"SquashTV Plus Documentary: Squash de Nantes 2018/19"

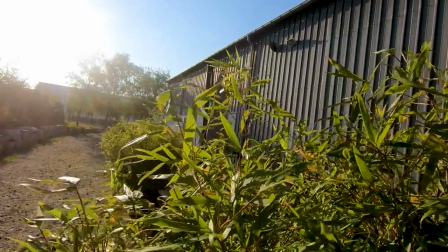So while the sidecourts were going on we then had to travel to the Opera Theatre
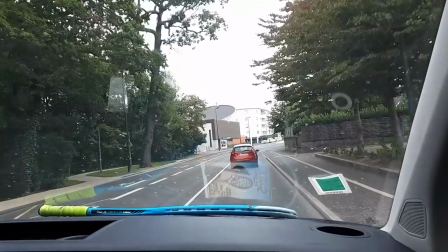to set up the glass courts and we had a similar problem with the cabling but this time instead of going on the roof we had a problem in which we couldn't get the cables through the fire exit which separated the main stage where the glass core was from where the squash TV equipment was situated. So eventually we had to kind of just drill a hole by
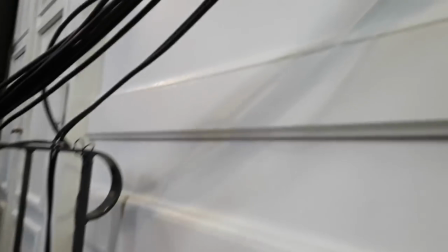the side of the door so that we could get all the cables from our
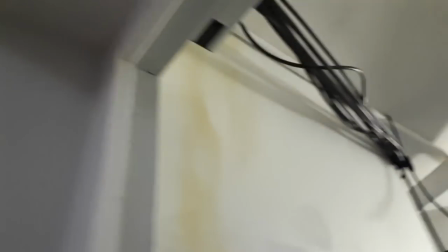studio and from our kind of squash TV base to
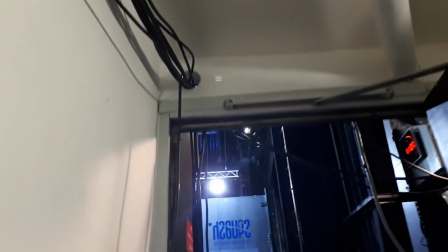the main stage and connect the cameras to the broadcasting equipment. A bit unconventional but it worked eventually.
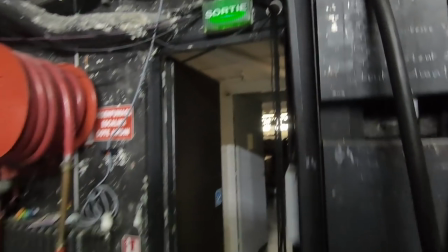So once we did that we then had to connect the cables to the cameras and it's important for the cabling to be neat because we don't want it to be distracting for the viewers at home and it also avoids
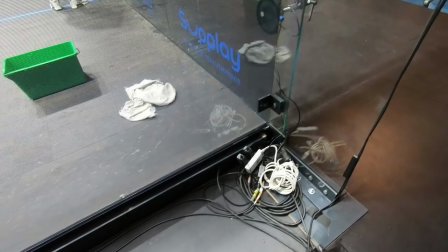any trip hazards for the players and staff as they walk onto the stage. So for a typical camera setup we usually have three cameras from the front, a camera from the front left,
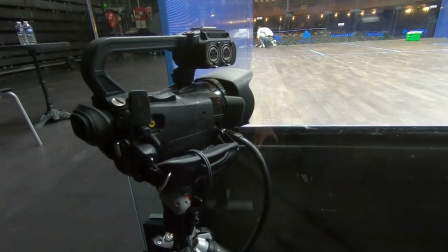a camera from the front right and an overhead camera at the top in the middle of the court. This overhead camera is usually used for lets and stroke decisions for the referee
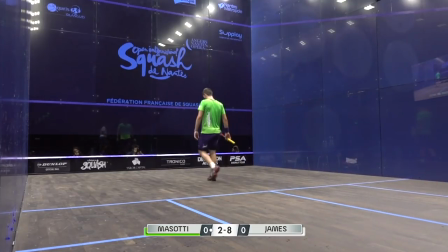but it can also be used for live replay if it shows the best angle of the shot.
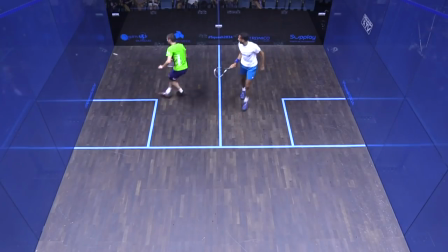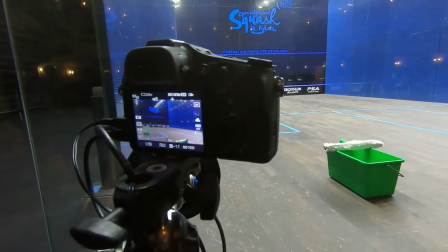and then we also have two cameras from the back one on the back left and for this tournament
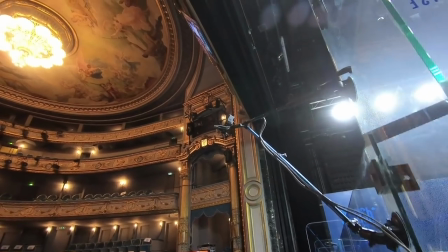we had a unique looking back right camera which displayed a I guess unique perspective on the court with that high angle back right I guess feel and this new perspective was greatly appreciated by our commentators Jerry and Paghi.
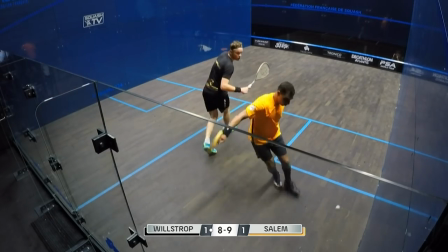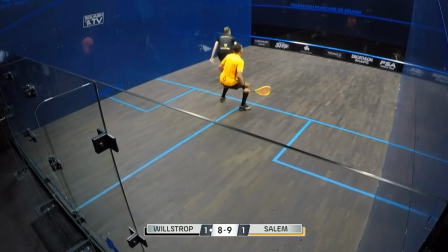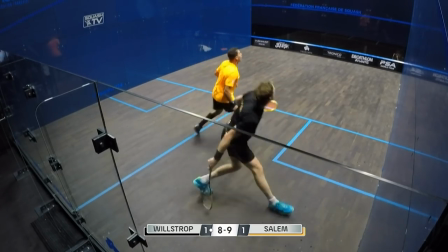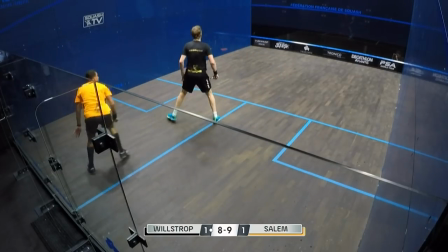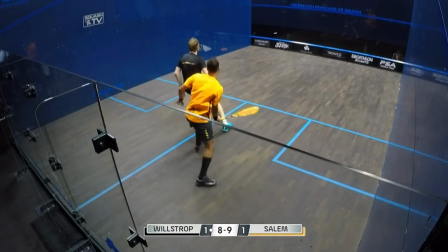So it's quite impressive really to keep this pace up against someone of Wilstrop's level.
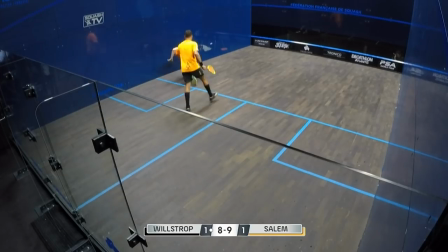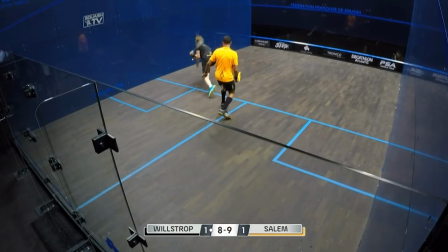This is great work. He's got Wilstrop everywhere hasn't he?
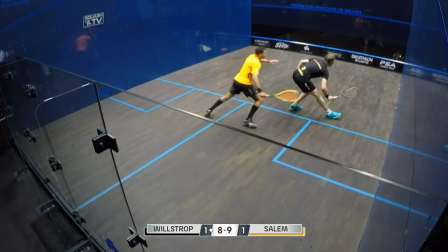Yeah, he's getting tired. Who is? Wilstrop and you. Typical Wilstrop.
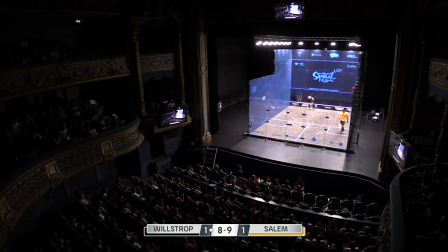This is the stubborn side of this Yorkshireman.
So these are the cameras that surround the court. then we have cameras that surround the audience looking into the court. So for this we usually have two different types.
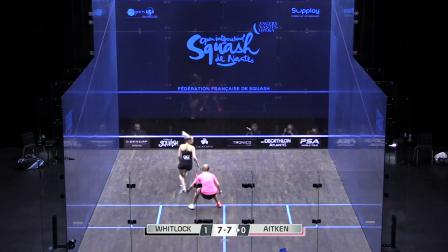We have the normal back angle that looks down on the court like a full-frame shot from the audience's perspective. Then we have a beauty shot and for this particular event the beauty shot was like a high angle shot with the audience to the left,
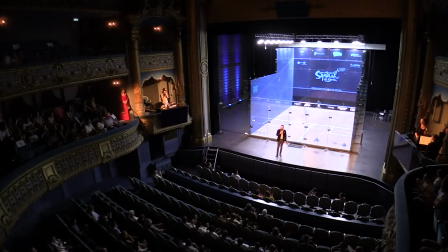the opera singer in the middle and the glass court to the right but this beauty shot changes dramatically from event to event because it's essentially the wow shots of the tournament and obviously the wow shots can be anywhere it depends on the location you know doesn't have to be a high angle shot it can be
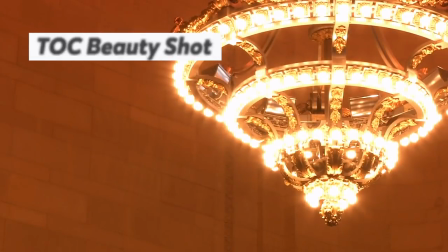a low angle shot it can be something from the ground something from the air it's just something that is eye-catching to the audience and we usually cut to it at the the end of the game or the end of the match to keep the audience visually entertained.
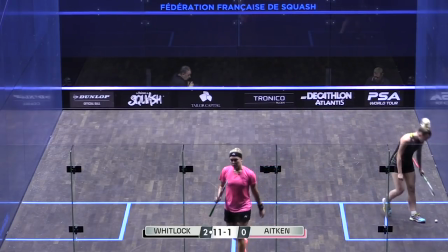Number one seed, that is Colwyn Bay in North Wales. Second outing against Aiken.
So to get the cables to the back cameras, we basically had to rig it up the side of the theatre,
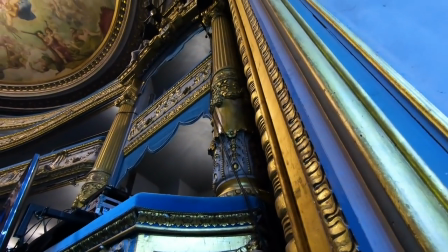around the DJ booth and along the ground of the second stand until the cables reached the cameras.
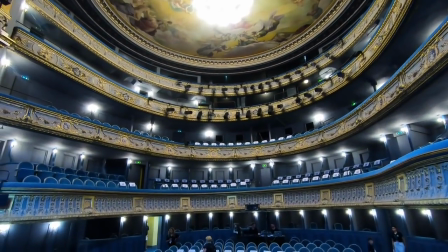The main back shot of the glass court comes from two different perspectives. So you have the shot of the entire stage which includes the glass court and some of the side bits from around the glass court.
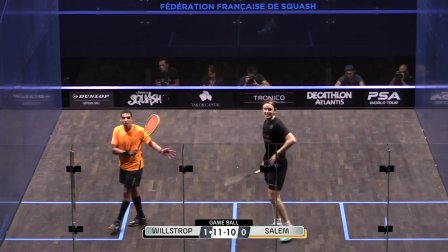And then you just have a close-up shot of just the glass court. So to do this we simply used two different cameras with different zooming measurements.
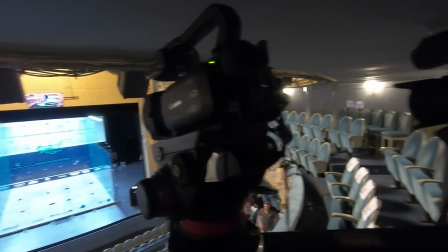even though they were slightly different angles at the back because of how far back they were from the glass court you would never notice the difference in angle because one camera was here the other one was here but when you cut from one to the other it looked like they came from the same camera but just slightly zoomed in and that's I guess the further back you are from the glass court the easier
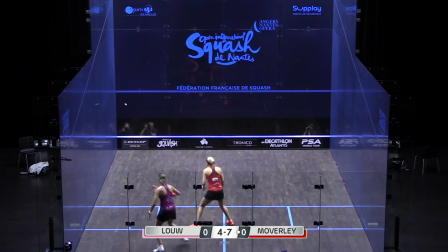is to be able to transition from one camera to the other because obviously you've got that distance to to compensate for the angle change. Now that we have the glass court rigging set up we can finally start the main matches at the venue and let the tournament officially start broadcasting.
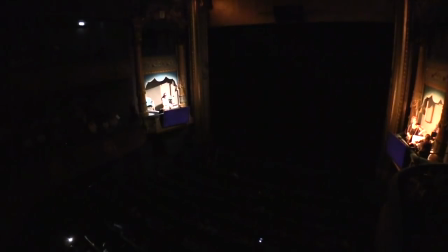But before the tournament started we were treated with a unique live performance to kick it all off
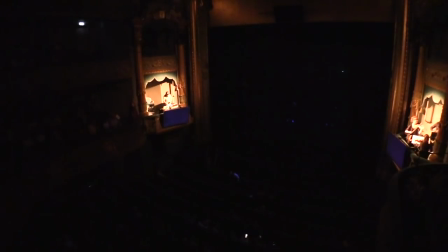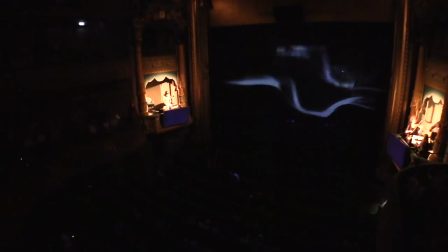so they
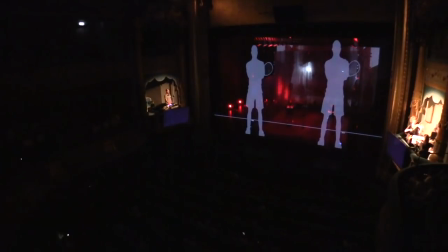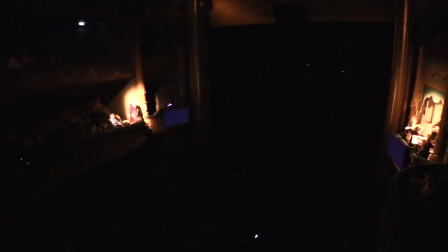had this amazing opera singer accompanied by some live music as well as a performance on the glass court which was like a rally but without squash
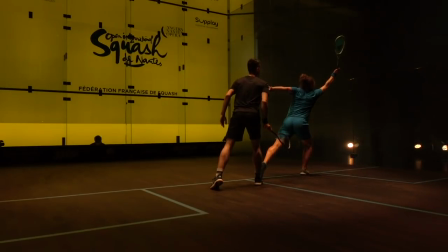ball so there was like lunging diving and it was all really neat and rehearsed and then they had a projector which projected silhouettes of the squash players
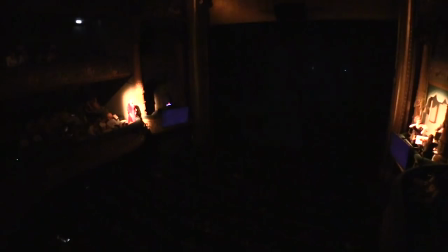on a screen in front of the glass court with cool lighting effects around the glass court.
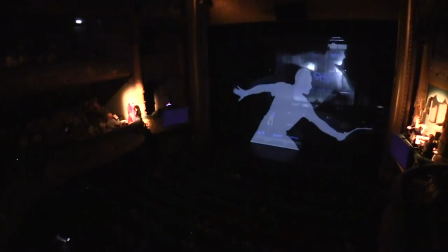I mean, it felt like a play in a theatrical performance, funny enough, being in the opera theatre. But things got really crazy at the end when the lights started flashing and everything was mental.
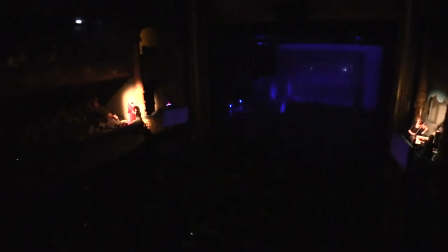I was just in amazement about all the production and how much work they put in it. I was absolutely loving it. And most importantly, so did the audience.